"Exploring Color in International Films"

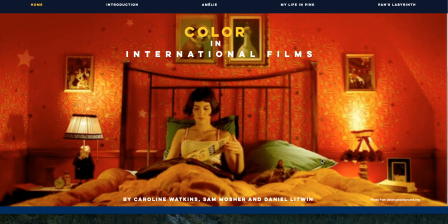(4:09)
I will say that we usually show the movie sections in class, but unfortunately, due to this new format, I cannot show it to you, but I would definitely recommend checking that out after you watch this presentation,
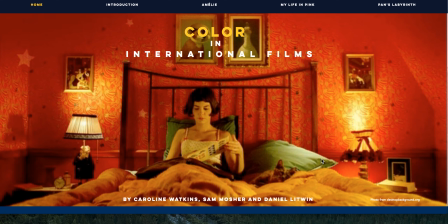(4:23)
just to get a better idea of the colors that we pulled from the scenes and just to get a better idea of our project overall.
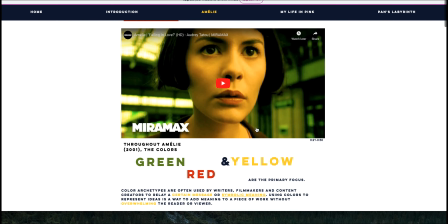(4:32)
So the 3 colors I noticed in this film were green, red, and yellow.
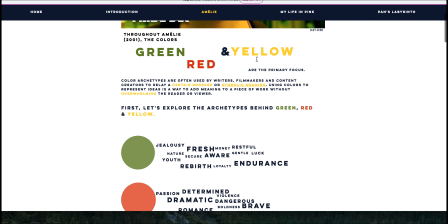(4:36)
And here I included a brief introduction about the color archetypes and
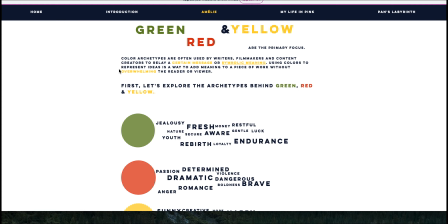(4:42)
kind of how they choose to use archetypes to relay certain messages or symbolic meanings in the film. So they use colors to represent ideas, to add meaning to a piece of work without overwhelming the viewer, essentially.
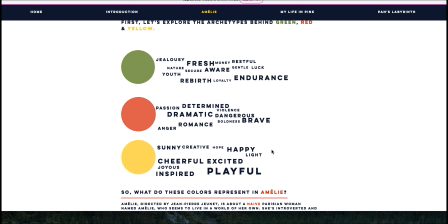(4:56)
So now I have 3 different archetypes that we've seen at the beginning of the project.
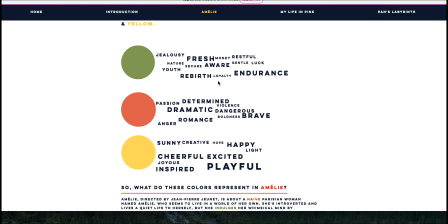(5:01)
We have green, which can represent emotions related to jealousy, endurance, loyalty, rebirth. We have red, which represents romance, boldness, bravery, anger.
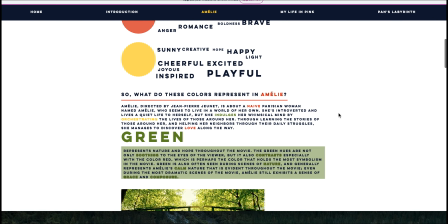(5:15)
And then we have yellow, which is often associated with being creative, sunny, playful, inspired, etc. So, what do these colors represent in Amélie? So, Amélie,
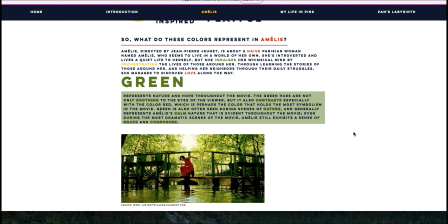(5:28)
directed by Jean-Pierre Jeunet, I apologize if I pronounce that incorrectly,
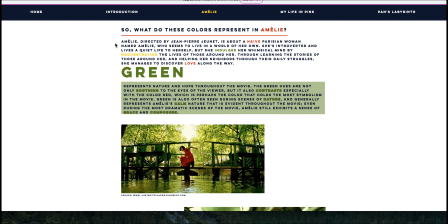(5:34)
is about a naive Parisian woman named Amélie, who seems to live in a world of her own. She's introverted and lives a quiet life to herself, but she indulges her whimsical mind by orchestrating the lives of those around her.
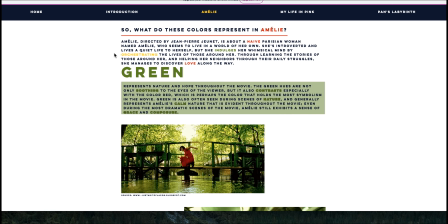(5:46)
Through learning the stories of those around her and helping her neighbors through their daily struggles, she manages to discover love along the way. So here we included screen grabs from the movie, which both obviously have very strong gradients of green in it.
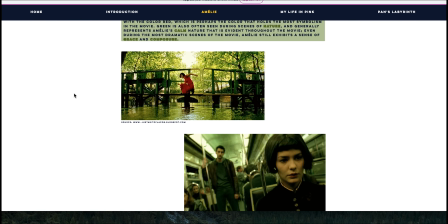(6:01)
And here we have a description at the top about what that means in the movie. So green represents nature and hope throughout the movie.
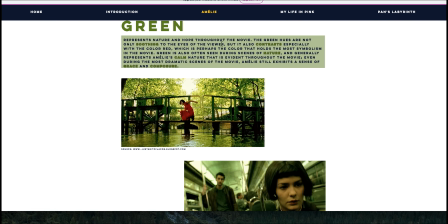(6:09)
The green hues are not only soothing to the eyes of the viewer, but it also contrasts especially with the color red, which is perhaps the color that holds the most symbolism in the movie. Green is also often seen during scenes of nature and generally represents Amélie's calm nature that is evident throughout the movie.
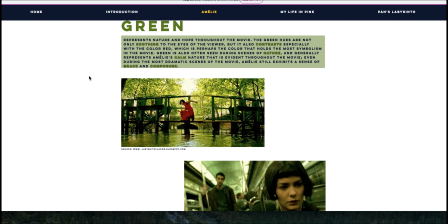(6:26)
Even during the most dramatic scenes in the movie, Amélie still exhibits a sense of grace and composure.
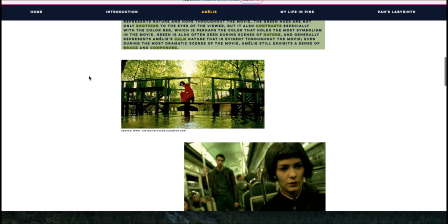(6:32)
So here again we see those 2 screen grabs, and we continue to do that throughout the project.
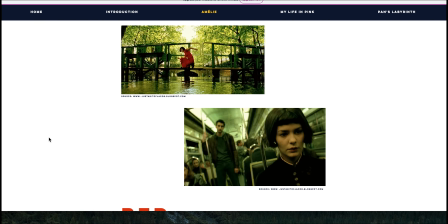(6:38)
So now we move on to the color red, and obviously it's a love story,
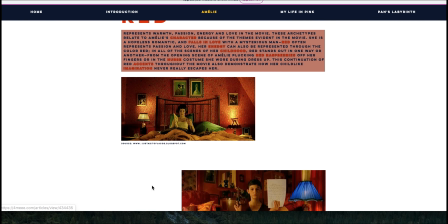(6:42)
so you see the color red used a lot throughout the movie, especially in scenes like this when she's in her apartment.
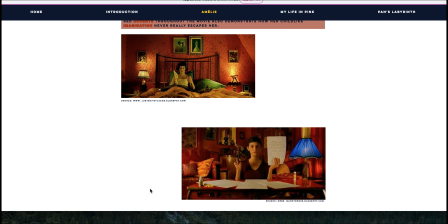(6:48)
And red represents warmth, passion, energy, and love in the movie.
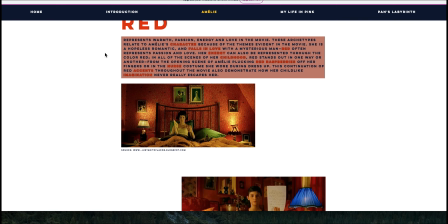(6:53)
These archetypes relate to Amélie's character because of the themes evident in the movie.
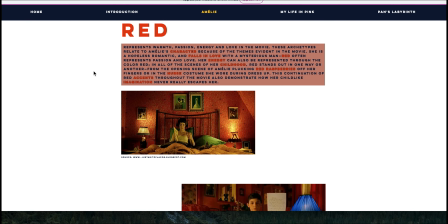(6:58)
She is a hopeless romantic and falls in love with a mysterious man, and red often represents passion and love. Her energy can also be represented through the color red. In all of the scenes of her childhood, red stands out in one way or another.
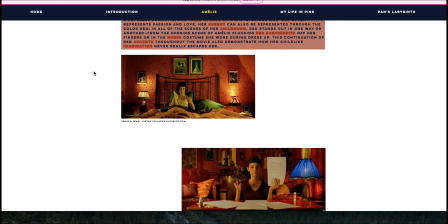(7:13)
From the opening scene of Amélie plucking red raspberries off her fingers, or in the nurse costume she wore during dress-up. This continuation of red accents throughout the movie also demonstrate how her childlike imagination never really escapes her.
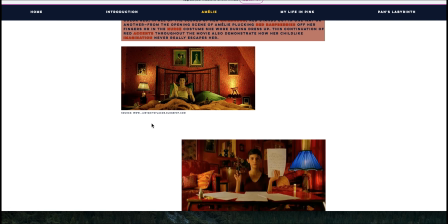(7:27)
And we can see those touches of red in the apartment through those whimsical frames that kind of allude to
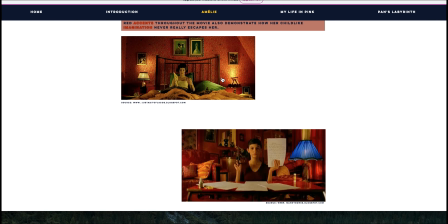(7:34)
kind of her childish side, and here we see more red continued in the next frame.
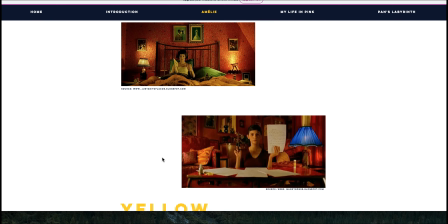(7:40)
And then last but not least, we have the color yellow. So yellow in this sense represents warmth and happiness and excitement in the movie.
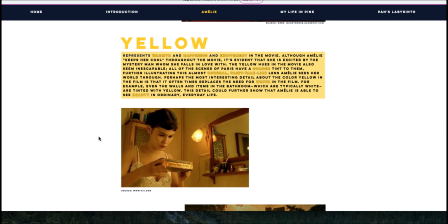(7:48)
We see it in her apartment and in the streets of Paris.
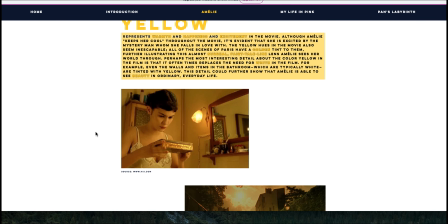(7:52)
Although Amélie keeps her cool throughout the movie, it's evident that she's excited about this mystery man that she's falling in love with. And again, we can see those tints of gold in those street scenes.
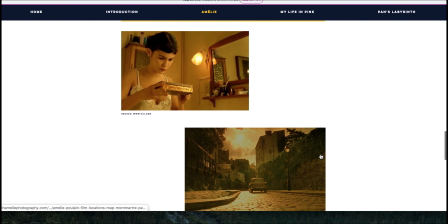(8:03)
And they almost have a golden-like tint to them, which kind of further illustrates this idea of almost a surreal,
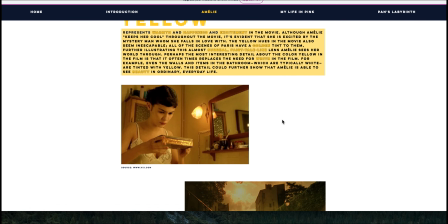(8:09)
fairy tale-like lens that Amélie sees her world through. And we also noted that it often replaces colors of white in the film.